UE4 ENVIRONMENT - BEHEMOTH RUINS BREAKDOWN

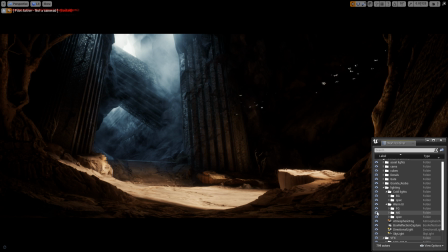[12:12]
I rather have in terms of cinematic lighting, at least for this project, I rather have a rather dark GI so I could control it through fake lighting, rather than having a more than enough GI and then having
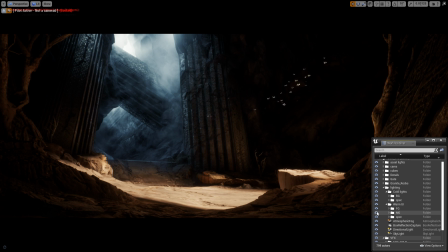[12:32]
a hard time removing it, right? Because there's no negative lighting in Unreal, as far as I know. And so this is mostly why it's pretty dark without the fog and the GI.
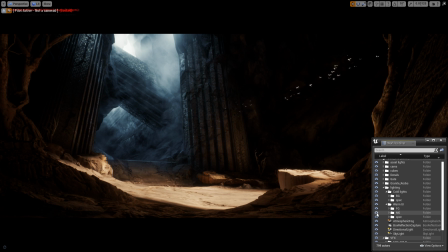[12:48]
Again, this is probably not the best way or the right way to tackle this, but this is purely because it's a personal project. And then there's also some light that I shot from the side,
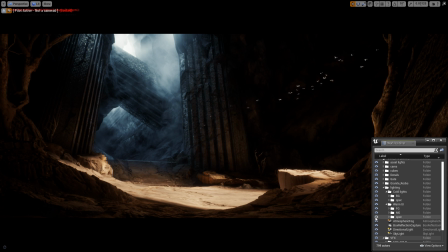[13:09]
just to make the specular pop up a little bit more on the runes here. And now with the fog back on,
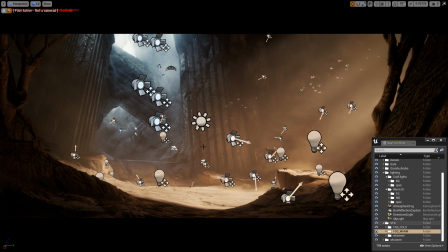[13:20]
as you can see, there's a lot of movable lights, and yeah, it is not optimized at all.
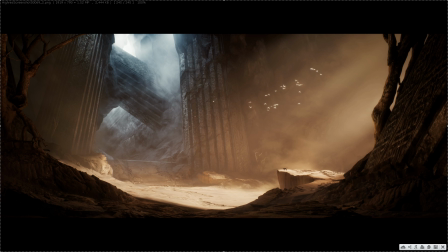[13:28]
Now for the composition part of this breakdown, I'm gonna try to explain a little bit what I've been thinking when I made this whole project. As I said, I kind of accidentally had the golden ratio,
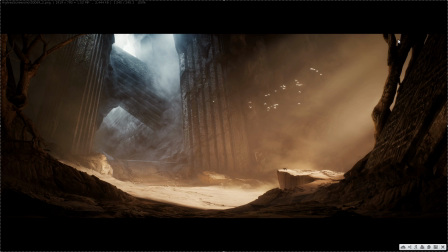[13:44]
which I'm not sure if it's the best, but it kind of works, and that's what I think, at least. So you kind of start from the top right, and it flows down here. It goes back up with the tree on the left, and with the formation of the rune and how it stumbles down,
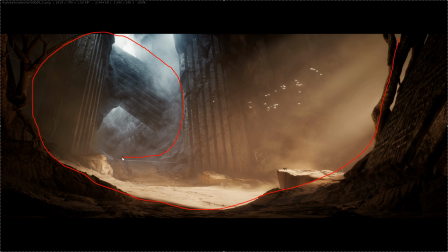[14:04]
it kind of goes back here with the stairs, and then how the rocks underneath this pillar, it's kind of holding it, kind of forms back another spiral, and that's how it ends for the golden ratio.
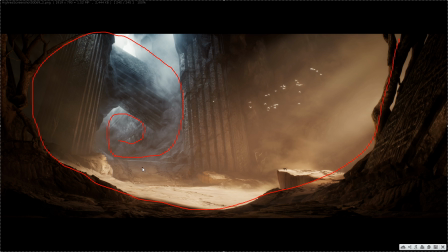[14:18]
And it may be scuffed, but it kind of works, I believe, in my opinion at least. And then for the foreground, because I did mention that I wanted to separate the plans, the foreground from the middle ground to the background.
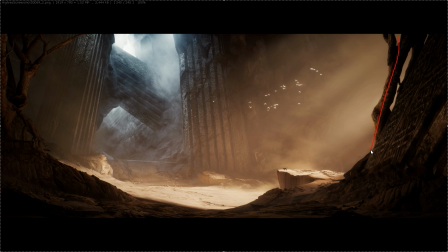[14:38]
So as you can see, there's the darkest plan of the environment, which is the foreground, which is all of this, right?
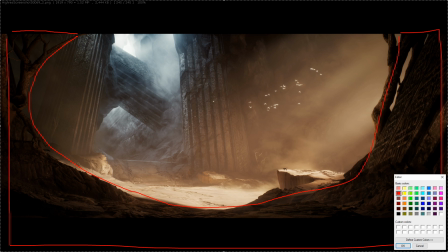[14:51]
And then there's the middle ground, which is
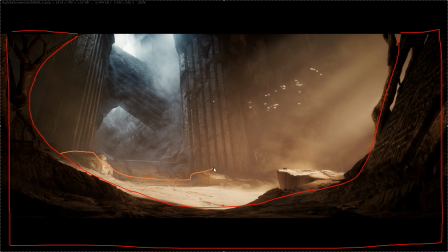[14:57]
mostly lit from the sun in the middle, and it has the most attention on the cat, which is in the middle ground, which is also in the on the rule of thirds.
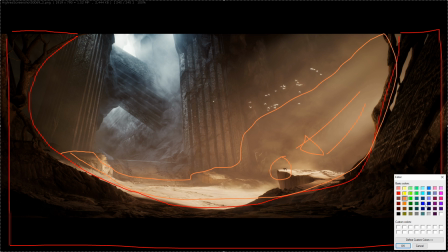[15:14]
And finally, there's the background, which is
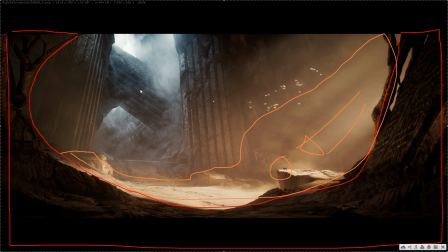[15:21]
obviously a lot colder in terms of colors to contrast with the warmer, more middle ground and foreground, right? Which is this is considered my background. And in terms of shapes as well,
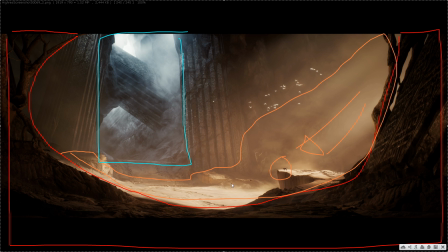[15:36]
notice that most of the foreground and the middle ground is mostly rocks, mostly organic shapes. There's it's rocks and it's fog and there's trees and stuff. But in the background, which is made of more straight shapes,
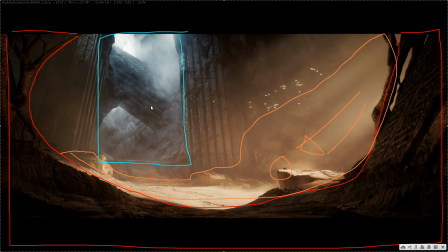[15:55]
which are the runes, and how it's man-made, not as much as organic. So that's the contrast part of the shape. And then there's also another thing that I did,